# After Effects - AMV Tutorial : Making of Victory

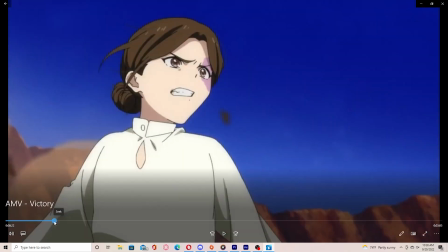with the effects,
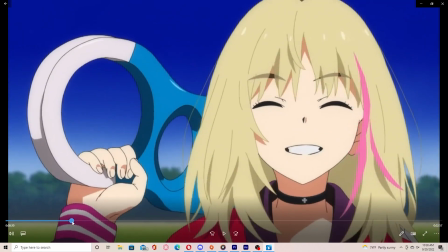I didn't really do too much.
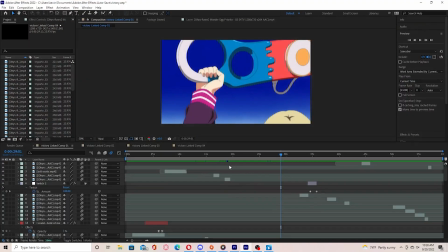See with this text right here, all it is just,
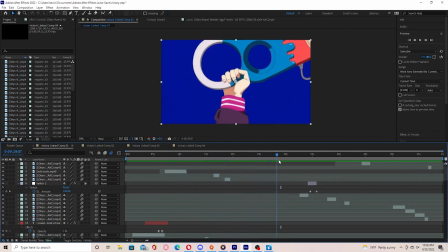let's see if I can find it. Okay.
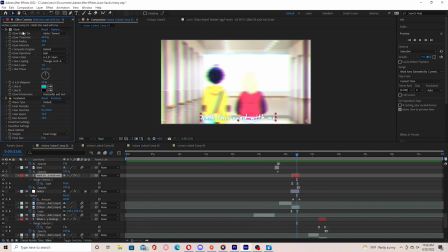All it is, I just typed it out and just added glow. And to have that, you can sort of kind of see it, how it's,
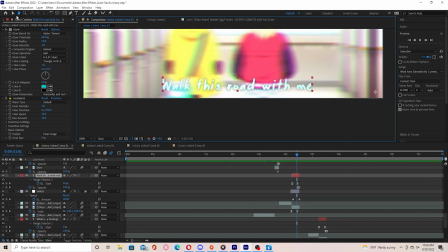how that, like the outline, let me change full. You sort of got to set the outline color. So all you want to do is just at first it will be on color channels.
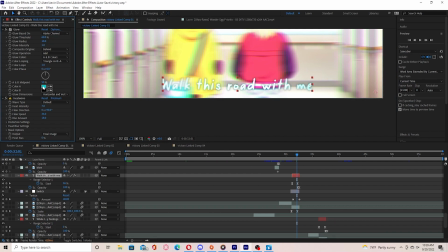So you just want to switch it to alpha and pretty much change color A to whatever you want. And that will make the outline a different color. And you can sort of kind of see it wiggle a little bit.
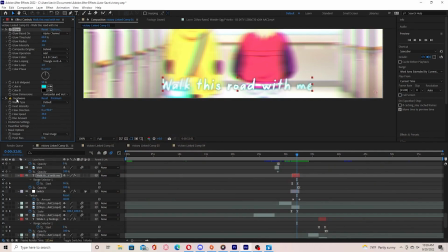Oh, too fast, but to make it a little bit wiggle, I added heat wave and just played around a little bit, decrease the heat intensity, and just have it wiggle, just have like some movements of just being still. And to way to make it go, like
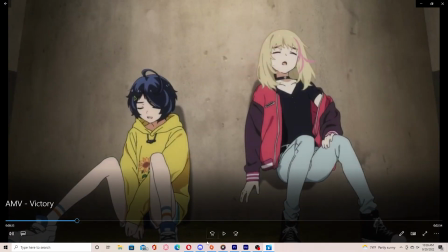I guess you can say like a karaoke type of thing,
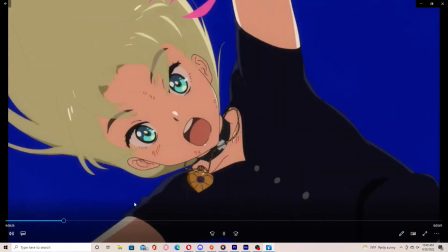where it sort of kind of fades in with each word he's talking about.
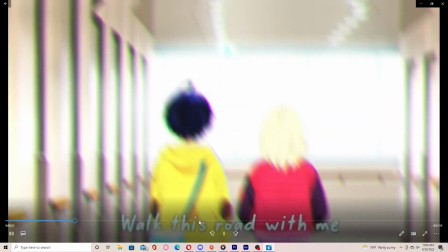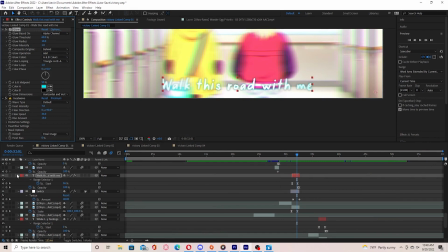And with that, it is just you want to go, say you have plain text right here, you just typed it out, and then just drop down arrow, go to animate.
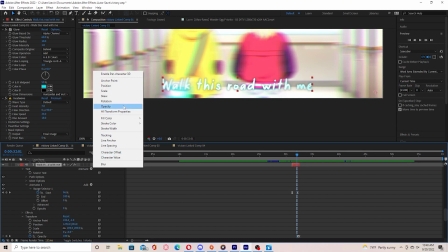And when you go to animate, you'll see opacity. So click on opacity.
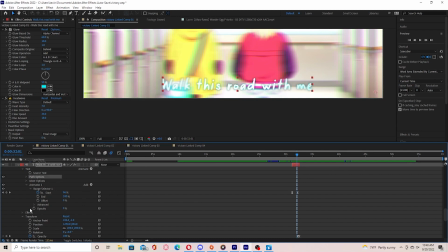And what you want to do is pretty much just keyframe the start. And so let me see. Okay, this up.
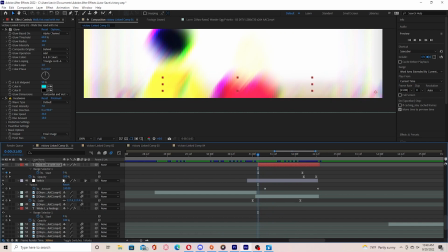Keyframe the start from 0 to 100. And to make it easier to actually follow what he's saying, I sort of kind of cut the scene to what he's talking about. So say he say a sentence, and then I have a scene that starts a sentence,
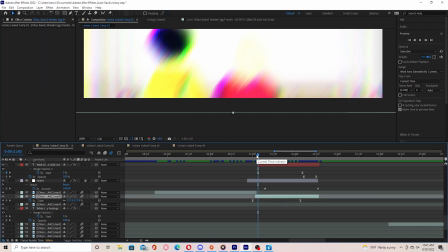and when he's done talking, I pretty much cut.
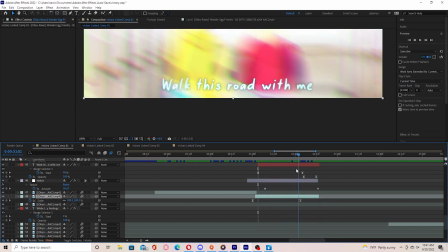So it would be easier to like fade it in and trying to kind of have like each word pop up as to what he's saying.
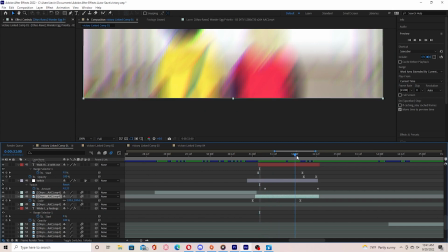So keyframe start 0 to 100, and just have keyframe regular opacity, just have it go away.
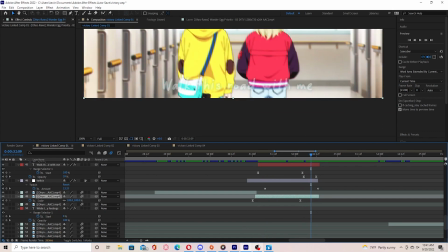I did that a few times throughout the video, so there's that. And here is some regular Twitch, pretty common in my edits.
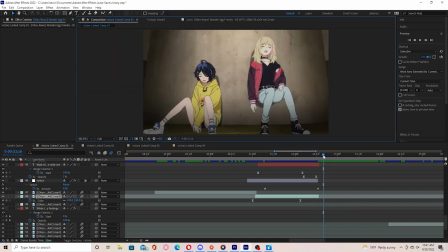Oh, the wrong thing. Okay. Now there's just Twitch.
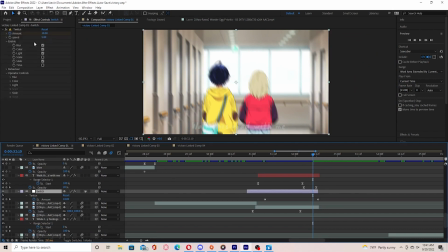Here it is. Here we're gonna try to keyframe the amount, slide, light, color, blur, and just played around with the settings just to get like a slight shake to go with the drum beat.
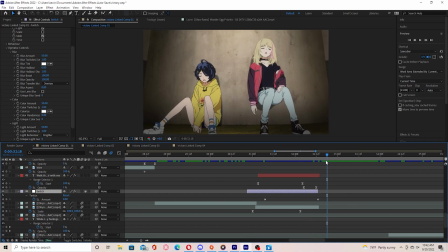Like I said before, go from action to like a regular scene.
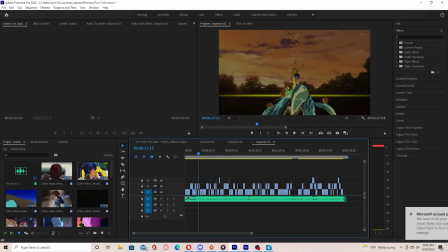I didn't really mind it or like pretty much cared,
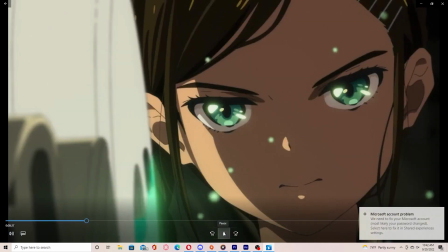since I was just pretty much focusing on the song itself and like the meaning behind it,
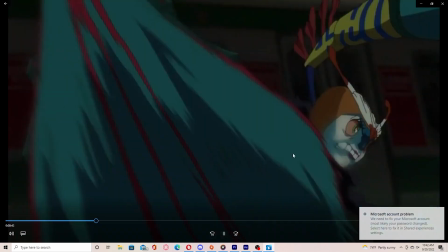and just wanted to have the scenes just matching.